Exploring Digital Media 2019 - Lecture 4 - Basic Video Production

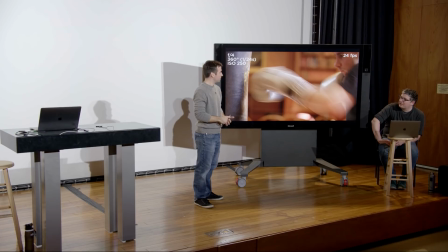And when we did our still photography, right, it was really easy to capture human motion blur at 1/24 of a second. Our suggestion was shoot at 1/60th or 1/50th or something like that to sort of stop that normal human motion blur.
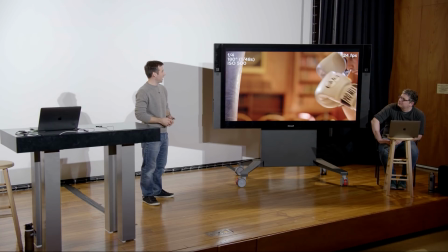Exactly. All right, so we're going to half this. And I guess this is the other factor too, right?
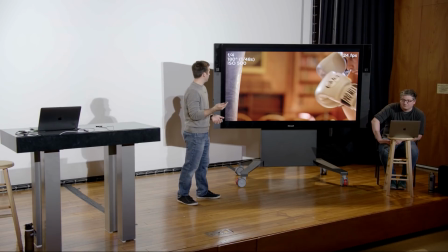As we think about exposure, as we change shutter speed, right? So the same frame for the same amount of time is like in the window, or is being exposed. But if we half the amount of time that the shutter is open for that frame, how much light is being taken away?
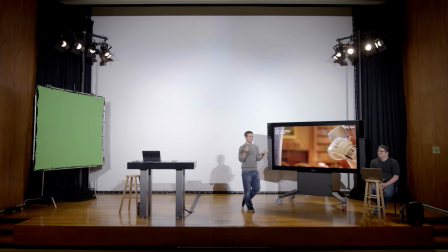Well, stop. No, 2's up. No, you're good. Yeah, 1. exactly. Yeah. So we need to compensate. Just like, this is exactly the same thing as when we shot still photography, right?
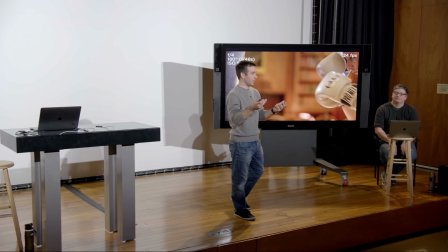We had to compensate for when we changed the shutter speed, we had to compensate with ISO or aperture. The same thing applies to video.
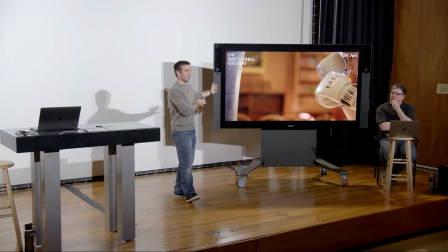It's just confusing because there are more frames involved. So that's all, but the same principles apply. If we cut the shutter speed in half, that's one stop of light that we need to compensate for on the other end somewhere else.
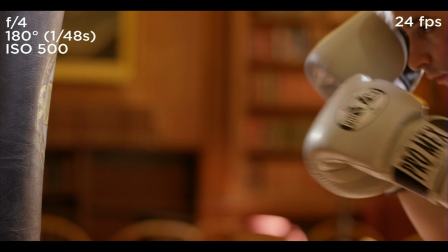All right, so here's a 180-degree shutter.
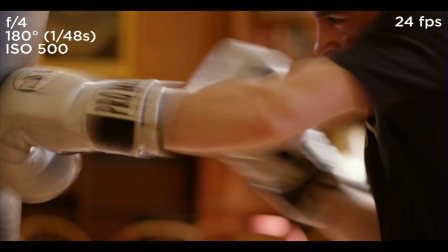Right, so half as much motion blur. Can we qualify it that way? I mean, it's half as much time, half as much light.
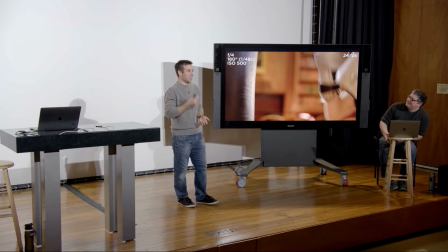Yeah. So, does that equate visually? Maybe not, right?
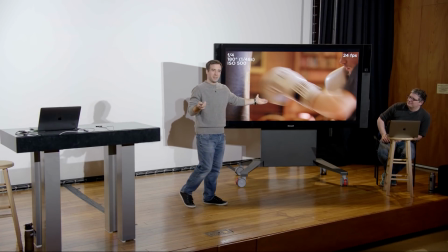Here's what that motion blur looks like. It looks pretty similar to me to the 360 degree, right?
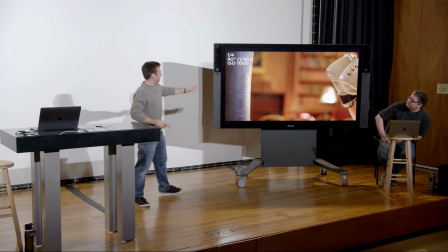But let's keep going down this rabbit hole. So this is a 90-degree shutter, or translated 1/96th of a second.
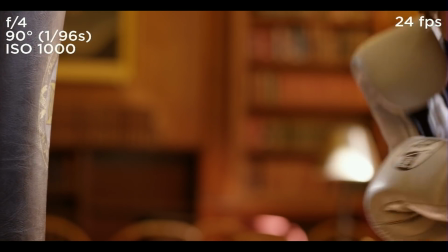So that's one more stop close down, right? Yes. Yep, we keep doing halves here.
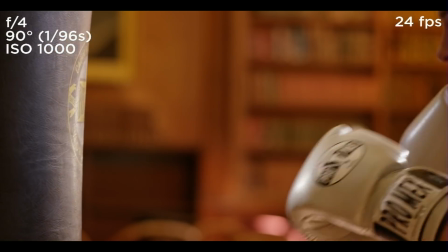Yeah. Right, so this is feeling a little bit different now, huh? Just a little bit.
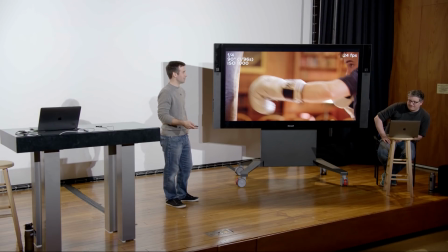Does it feel faster, slower? A little bit subjective, I'd say, using words like that.
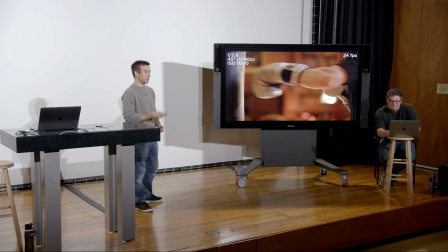Here's a freeze. But we're starting to get more detail, right?
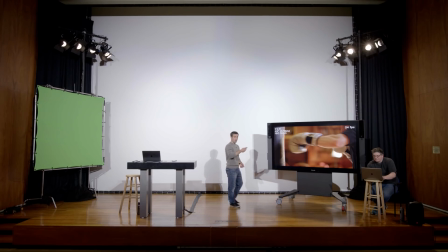And choppy. It's feeling choppier. It's less smooth for sure. Yeah, so less smooth because as the frames kind of go by very quickly and our human eyes only see kind of the combination of all of them put together,
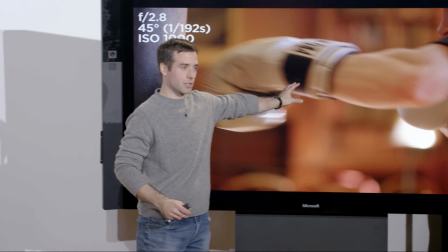we're losing this motion blur that we're used to seeing, and we're starting to see more detail in every frame.
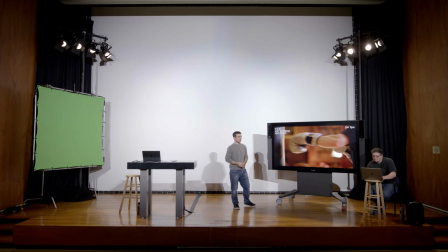His arm in the punch motion gets shorter and more, I guess, realistic, because it was before his glove was like really long, because the shutter speed is at 24, the same as the frames per second. So it is definitely getting sharper, which makes it choppy, which I'm starting to get more clearly.
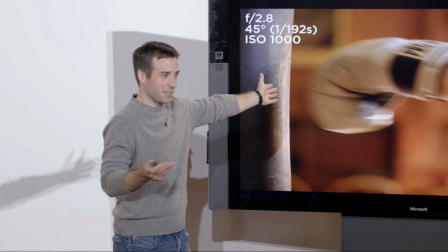Yeah, exactly, because you literally are seeing it more clearly. That's exactly why it's becoming more choppy.
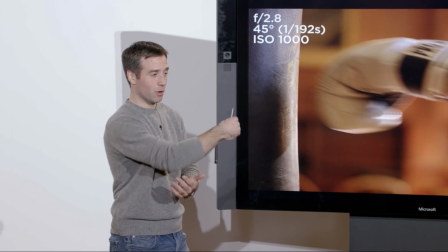It's because you're actually seeing his arm is not extending anymore and bending with the light that is hitting your sensor, right?
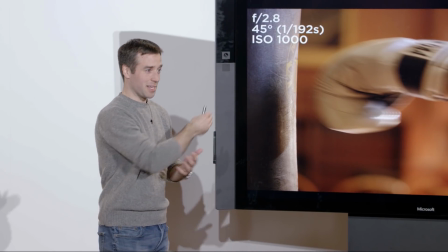It's actually staying the same size as it moves because we're not getting that motion blur.
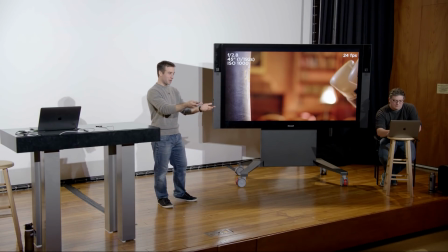Which is a little uncomfortable. Yeah, okay. In this case, it's a little uncomfortable maybe. All right, Ralph, taking it to the next level here.
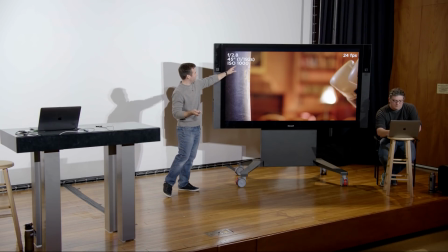All right, so let's look at a 45-degree shutter, right? This makes our shutter speed 1/192, so a very small fraction of a second now.
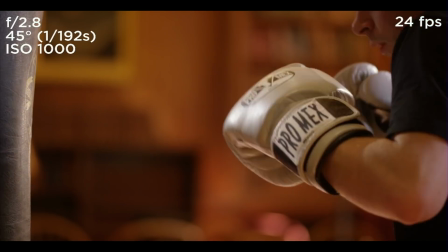Looks cool.
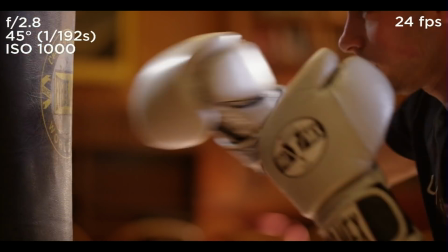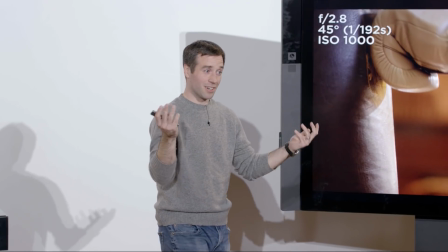Right, whereas before when he was punching really fast, we saw just kind of a blur. Now we're just kind of seeing like fists flying, the actual outline of the fists.
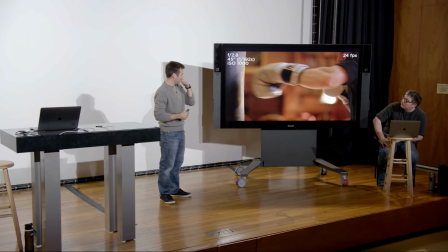I think we actually, we went a couple more stops here, so let's keep looking. Here's a freeze of the motion blur just to compare apples to apples.
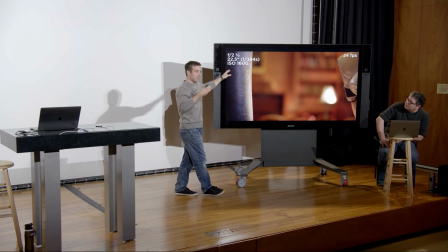All right, so let's go down to it. Again, we're halving and halving and halving and halving. So a 22.5-degree shutter, or 1/384th of a second.
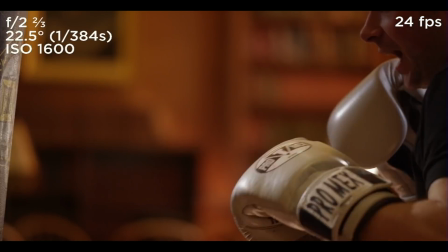It's kind of weird to watch. Like, we're just not used to seeing a whole lot of footage that looks like this as humans.
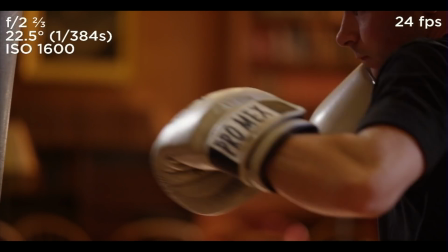I can see this in a boxing movie because it looks good still.
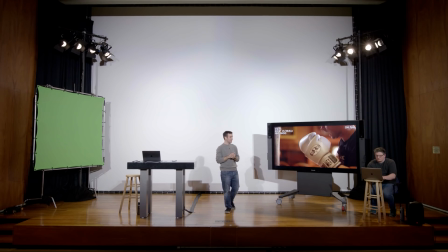Like the last one before we went here was usable for like fast fight scene. That's interesting. So you're kind of saying that in your mind a fight scene might have some of this kind of fast, crisp motion. Oh yeah. Right?